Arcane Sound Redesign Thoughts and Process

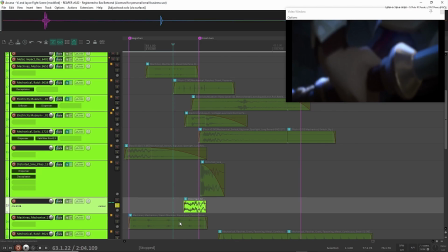8:13 It's also just some sweetener, some body to embed the whole thing in.
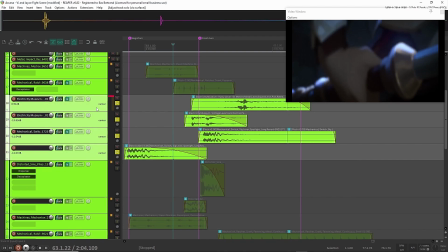8:21 And other sounds consist mainly of metal impacts and some movements.
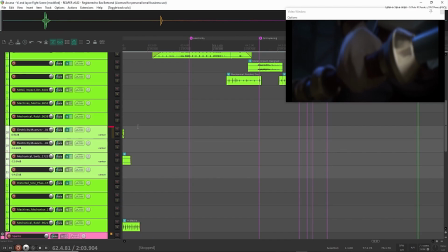8:28 All right. So after that, the mechanical sound effects go into this moment where we
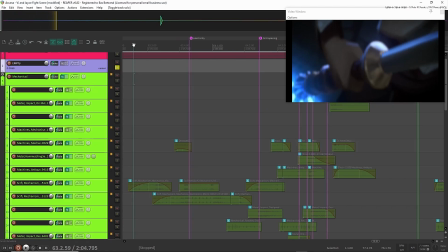8:36 where the whole thing or the whole scene that goes over this staff. We see a close-up of the whole thing.
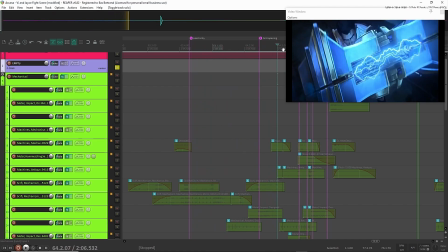8:45 We can see every detail, and we want to hear that as well, up until this moment here when the thing is going to open up.
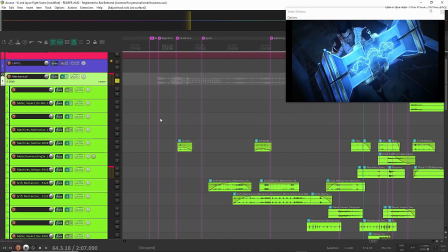8:53 So if I isolate those mechanical sound effects, that sounds something like this.
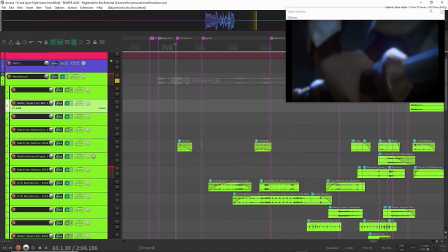9:02 And as you can see, even in the mechanical sound effects, you follow the movement a little bit, especially over here.
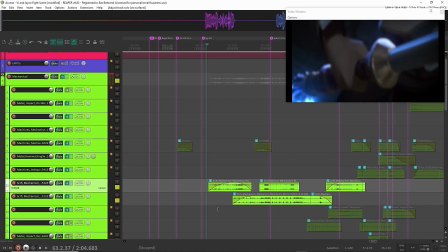9:09 Those are just some metal clicks and rattles, which follow the movement.
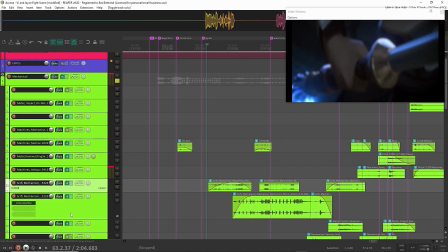9:17 And that's, I think, also done with, yes, exactly, with some pitch shifting.
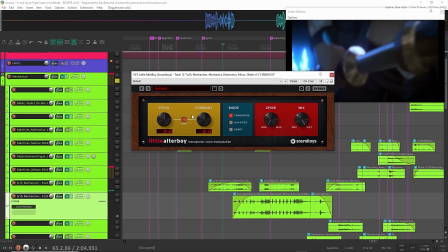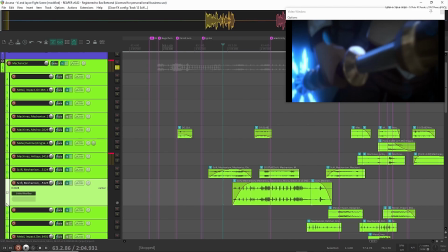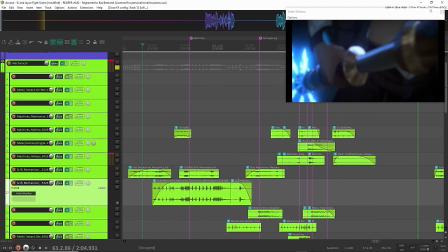9:32 So after that's being done,
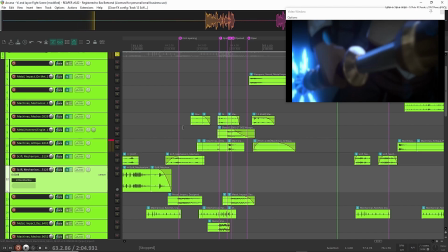9:38 the thing starts to open up, and that's an important part for the mechanical sound effects.
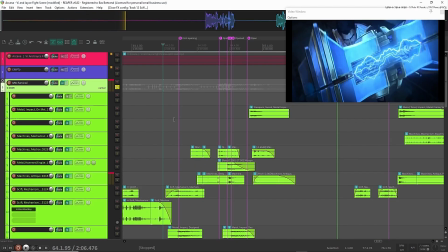9:43 Let me quickly listen to show that.
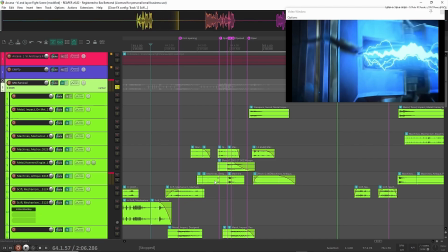9:49 So there are 2 movements, but I divided it into 3 movements basically.
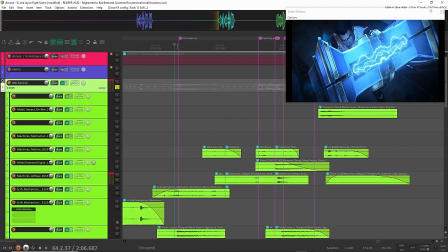9:55 So here, there's the first opening. This is just some rattling of the metal and of all the mechanical clicks that you can hear here.
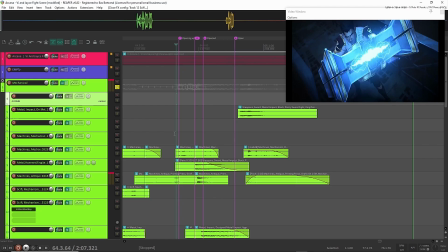10:06 And then there is this moment where the whole thing opens up to the first act.
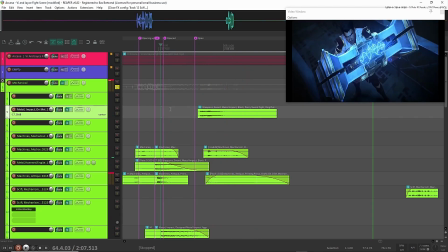10:13 And then there is the third act where we just hear it open up.
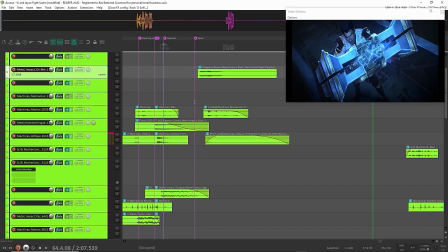10:19 But there we also have to leave a lot of room for all the electricity sound effects that are going on there.
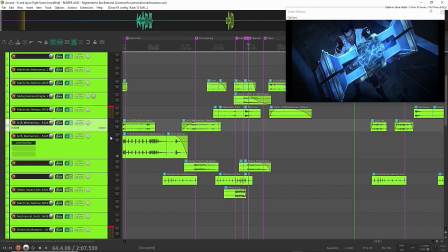10:26 So if we zoom in a little bit, this is mainly
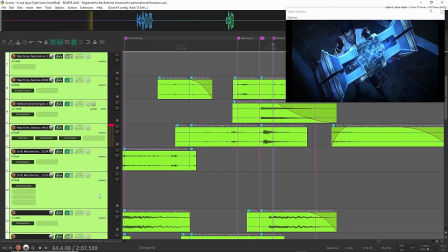10:33 clicks and metal rattles and whatnot. But there's also some other interesting things going on here.
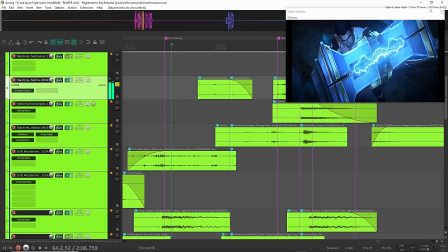10:40 So a lot of clicks here, they have some kind of saturation, in this case trash, for example,
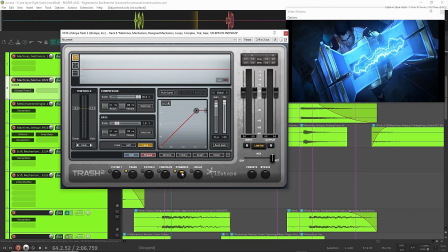10:48 to make them stick out a little bit, or just some dynamics in trash in this case.
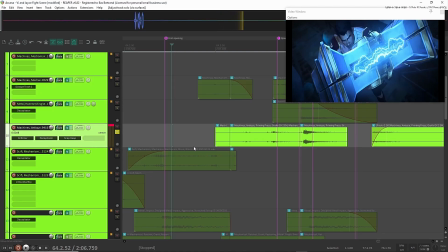10:54 But one of them, this one, is pretty interesting because here
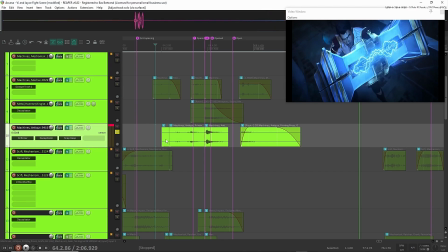11:01 we have just a normal metal impact sound effect, which sound really beefy.
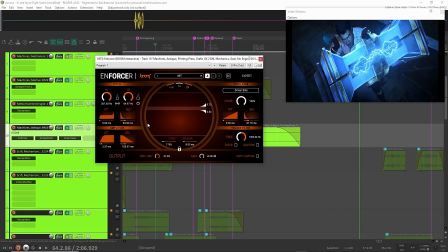11:07 And the main reason for that is this cool little plugin from Boom Library, which adds a sine tone on top of a certain threshold.
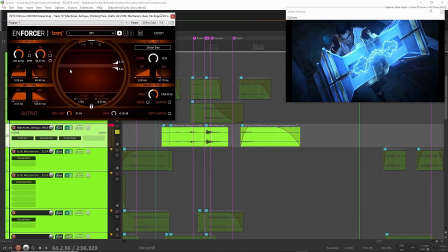11:16 If the amplitude reaches a certain threshold, it will fire basically a synthesized sine tone, which in this case has some pitch shifting and an amplitude of an ADSR to make it sound a little bit like a kick.
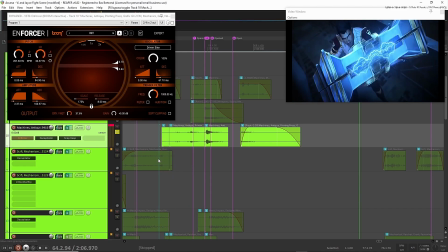11:31 So if I remove that, you hear it's way less impactful, and with the sine wave on top of it, it will play a sine wave when the loudest moment is about to happen, and that's over here when the thing opens up.
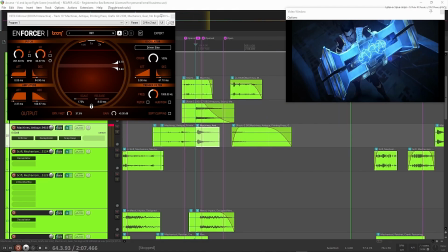11:47 Some other things on here is some saturation,
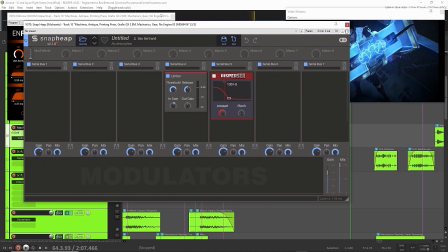11:51 and here is an all-pass filter to make it also bounce or make it elastic.
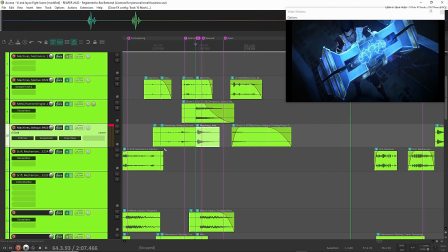11:58 But you can use any all-pass filter you like for that.
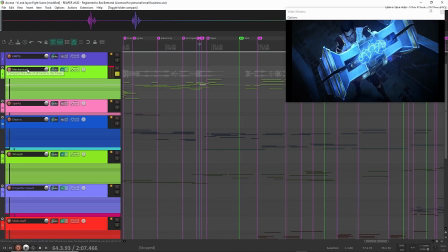12:03 All right, so if I look into the other sound effects for this part, let's go to,
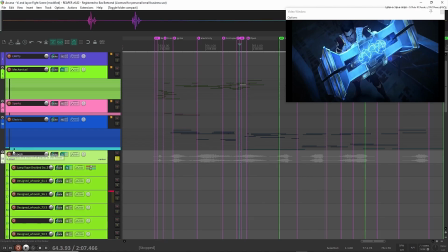12:11 let's first go to the whooshes, actually. Whooshes are super important, and I know I tend to make them in separate projects.